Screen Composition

Screen composition is the artistic way in which the elements of a scene are placed in order to make it more pleasing to look at and to complement the story by creating an adequate atmosphere to each scene. Some of the concepts that make up screen composition are layer division.
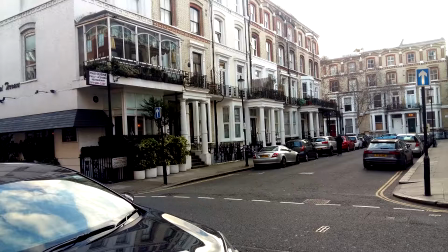19s
In order to convey a sense of depth and perspective, the screen is usually divided in 3 separate layers or planes.
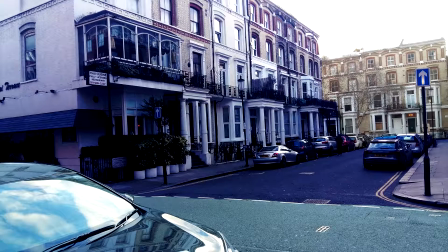25s
Foreground, the closest plane to the viewer, the middle ground, which stands between the foreground and the background, the furthest plane from the viewer.
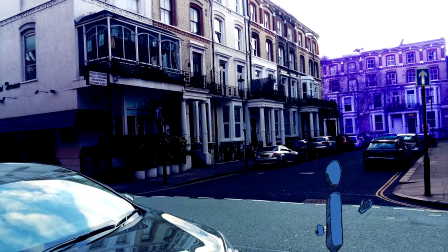34s
Usually, the action is set in the foreground or middle ground, rarely occurring in the background.
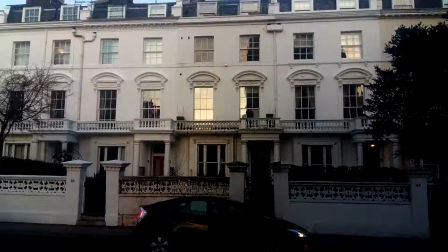38s
These planes can be connected through leading lines. Leading lines are natural lines in a shot which lead the viewer's attention to a certain subject.
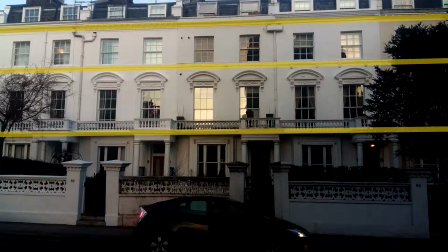47s
These can be horizontal lines representing passiveness and serenity as well as stability and security,
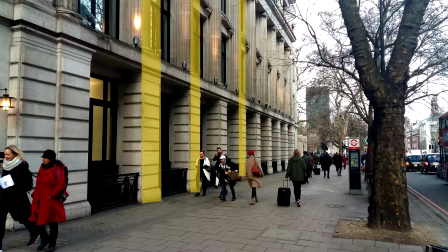53s
vertical lines which manifest power and authority as well as a sense of foreboding, diagonal lines filled with energy and restlessness convey motion,
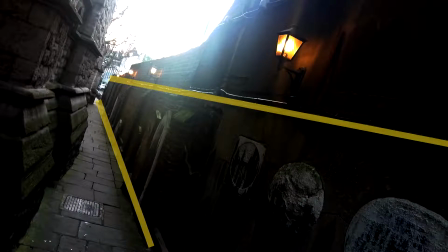61s
tension and imbalance. As such, they are mostly used for action sequences and dramatic moments.
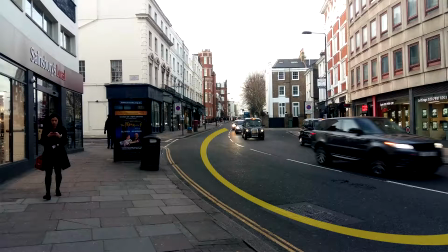66s
And curved lines, which bend and change direction, are categorized as unpredictable, graceful, and both calm and dynamic depending on the curve.
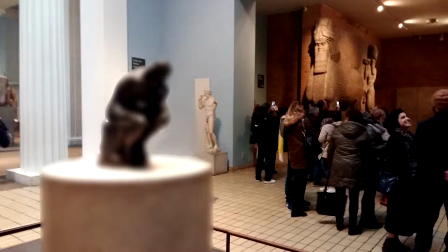74s
If leading lines aren't enough, rack focus can be used to direct the attention of the viewer. This technique consists of focusing on one subject first, and then changing the focus to the other. By doing this, we can clearly show the viewer an important relation between 2 subjects.
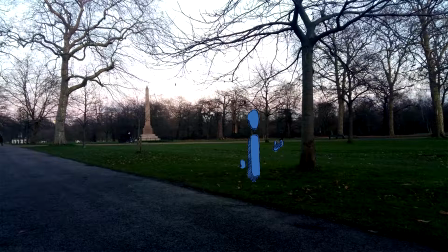88s
An emphasis on a certain subject can also be accomplished through the use of natural frames, which are objects integrated in the scene that help direct the viewer's attention to a certain subject, acting like a frame. These can be doorways, windows, buildings, and trees.
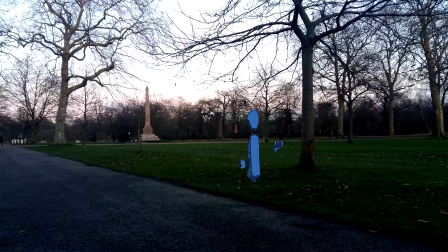103s
Another effective way to establish the relation between 2 subjects, or even a subject and the viewer, is through the camera's point of view, or POV.
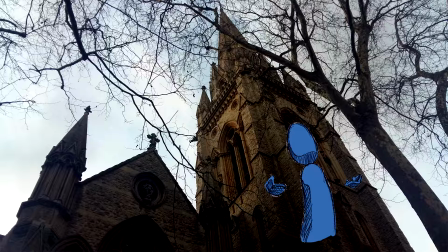110s
A low-angle POV creates tension and a feeling of insecurity, as it enhances the size of the subjects portrayed,
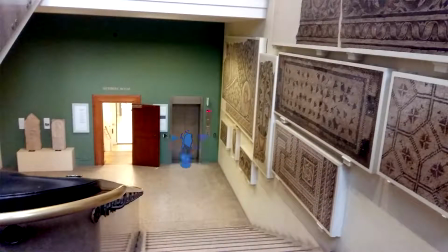117s
while a bird's-eye POV will create a sense of security and courage, seeing as it diminishes every subject in relation to the audience.
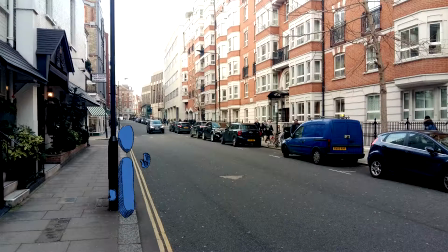124s
In order to balance the scene properly and to make it visually appealing, it is essential to use the rule of thirds. This consists of drawing 4 lines on the screen, 2 horizontal and 2 vertical, and dividing it into 9 equal squares.
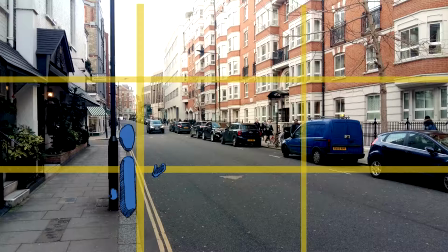135s
It should look like this. Then, the main subject should be placed in one of the extreme thirds, leaving 2 thirds to showcase the background.
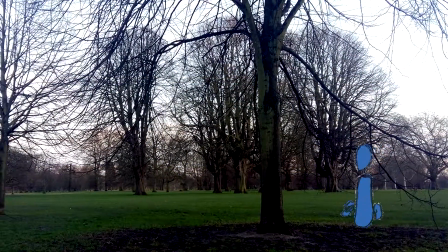143s
If a character is walking to the right, he or she should be placed on the left side of the screen and vice versa,
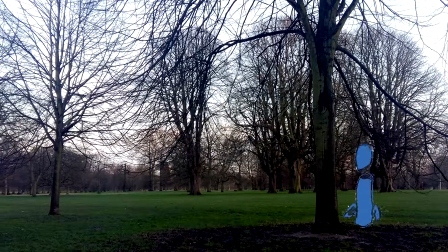149s
in order to have lead room, the room needed for objects in motion and to avoid the feeling that the character is about to run off screen. In the end, screen composition is a funny thing. Even though most people don't know about it, everyone can tell if it was achieved or not, because all our brains work in a similar way. And these were basically a bunch of rules artists had to make up to explain the weird way our subconscious perceives the world, what it likes and doesn't like, and how to make sure it approves of what it sees.